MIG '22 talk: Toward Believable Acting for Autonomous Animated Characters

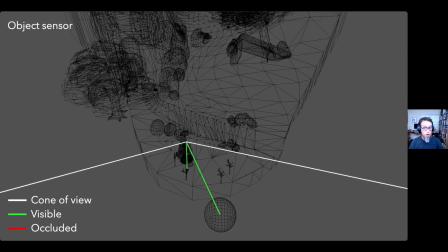[16:25]
If an object is occluded by rocks or hills, the sensor doesn't report it. But the sensor does retain a memory of the last known position of any object that's recently passed out of view.
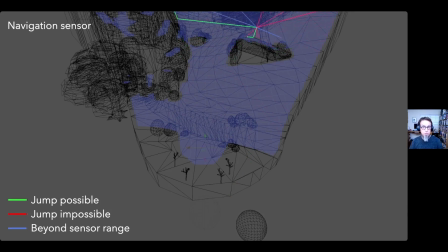[16:37]
Then there's a navigation sensor that detects boundaries of the world's navigation mesh and reports whether it's possible to jump to another part of the mesh. And this is how the character is able to make sense of its physical environment.
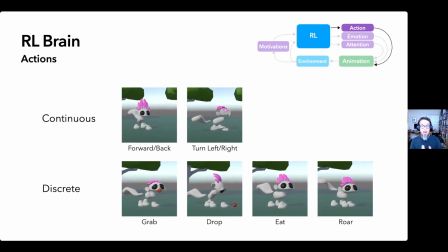[16:53]
On the output side, the brain outputs an action vector consisting of 6 real values. The first 2 control continuous actions, moving forward and back and turning left and right. These continuous actions can range from fast and intense to slow and subtle, and that's why we use floating point values for that.
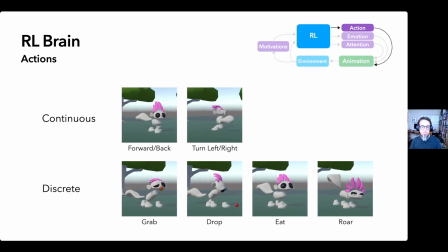[17:12]
The other 4 control discrete actions: grabbing an object, dropping the object you're holding, eating what you're holding if it's food, and roaring, which scares away approaching critters. And the brain makes decisions and produces these actions at a rate of 5 times per second,
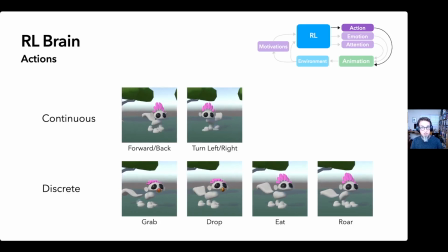[17:28]
which lets it respond swiftly to changes in its environment, supporting the principle of contingent interaction.
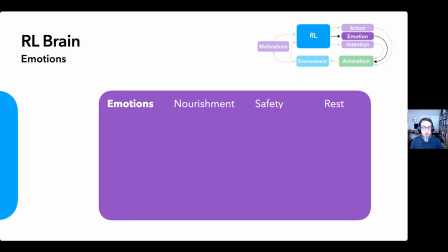[17:37]
To generate emotions, the brain uses the current motivational drive values and the predictive model to produce 3 kinds of emotion signals for each drive: immediate emotions reflecting the current reward value, anticipatory emotions based on the predicted future reward,
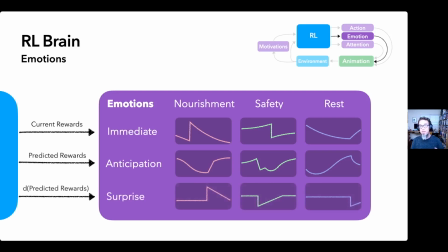[17:53]
and surprise based on the derivative of predicted reward.
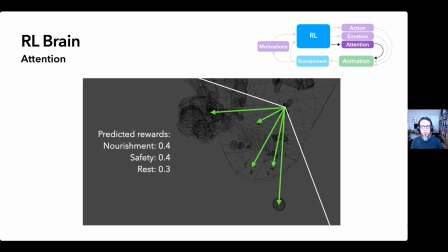[17:59]
To generate attention signals, we use a kind of counterfactual observation. We go through the list of currently visible objects in the observation vector and remove one at a time, and we run each modified observation through the value predictor and then measure the difference in the predicted rewards.
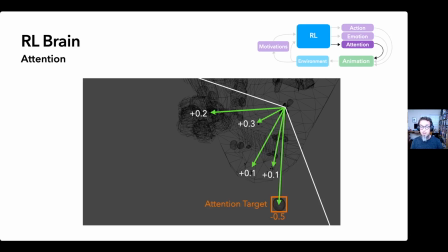[18:15]
The object that has the largest impact, positive or negative, on predicted reward becomes the new target of attention.
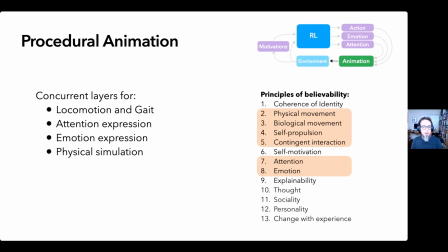[18:24]
So the brain can generate all these signals, but we also need to express them in a way that supports the principles of believability, particularly the ones highlighted here. That's the job of the procedural animation system. Now, there are many different procedural animation techniques you could use for this,
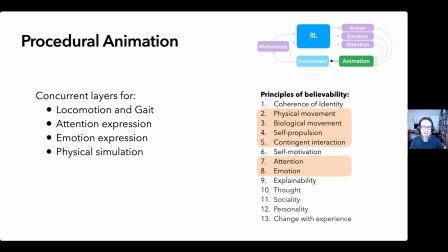[18:41]
but whatever technique you use must meet at least these minimum requirements to get believable acting out of it. Our approach is to build up the overall movement from several independent layers that run concurrently,
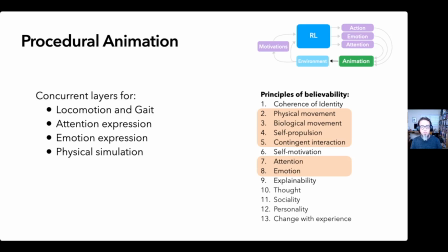[18:53]
each of which can respond immediately to changes in the brain's signals. This lets us produce a wide variety of behaviors from minimal handcrafted input. In fact, less than 30 seconds of hand-animated source clips were used in total to generate all the animation you see in this talk.
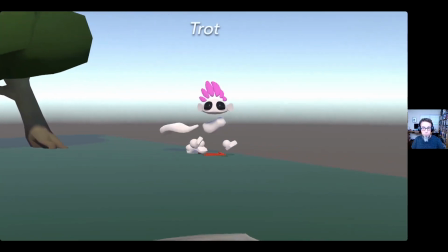[19:09]
So let's take a look at those layers. The gate system lets Asho smoothly shift between quadruped gaits as it changes speed,
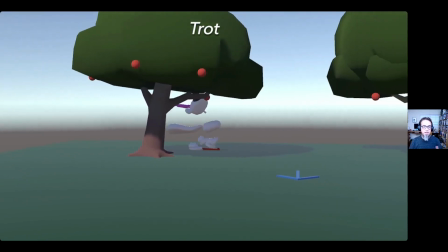[19:17]
and the gaits themselves are handcrafted by an animator to caricature the movement patterns and weight shifts typical of each gait.
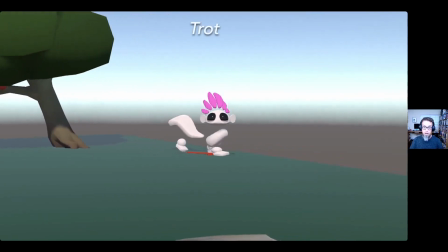[19:24]
This supports the principles of physical and biological movement and also self-propulsion.
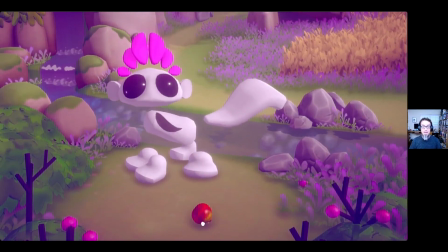[19:29]
The attention expression system aims the character's head toward the object of its
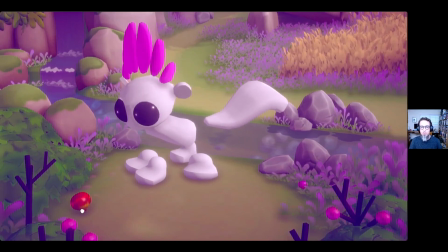[19:34]
attention and triggers a blink animation when attention shifts to a new object.
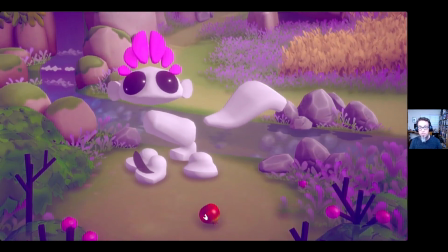[19:38]
These salient changes draw the viewer's eye, supporting the principle of attention legibility.
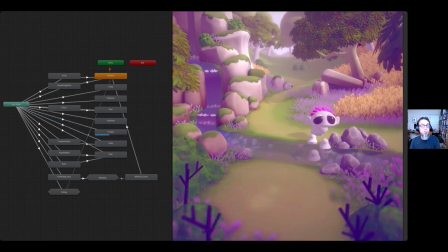[19:45]
The emotion expression system transforms the brain's fluctuating emotion signals into salient changes in posture, gait,
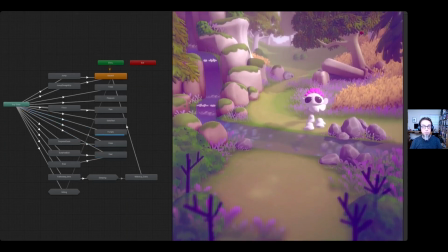[19:53]
and facial expression, supporting the principle of emotion legibility.
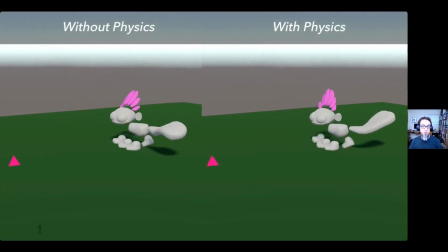[19:57]
And lastly, there's a layer of physical simulation, which adds overlapping action to Asho's headdress and tail.
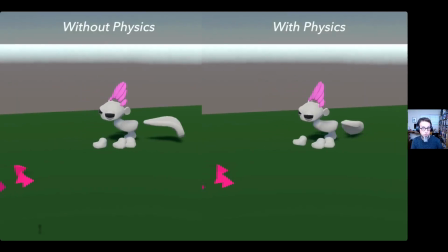[20:03]
And this supports the principles of physical and biological movement, and indirectly also self-propulsion.
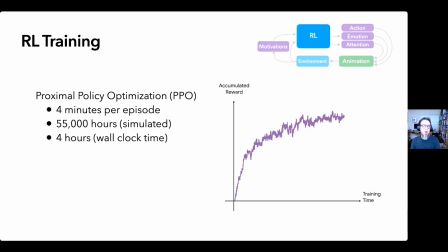[20:10]
So let's talk about the training process. We train our model using the PPO method with about 800,000 episodes, each one about 4 minutes long, for a total of about 55,000 hours of simulated time.
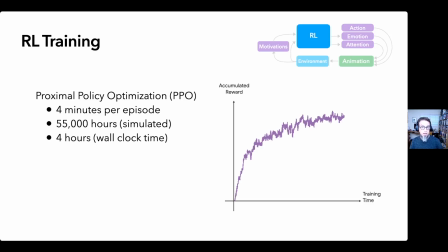[20:24]
This amounts to about 2 to 4 hours of wall clock time because we're running faster than real time and also running in parallel on multiple machines.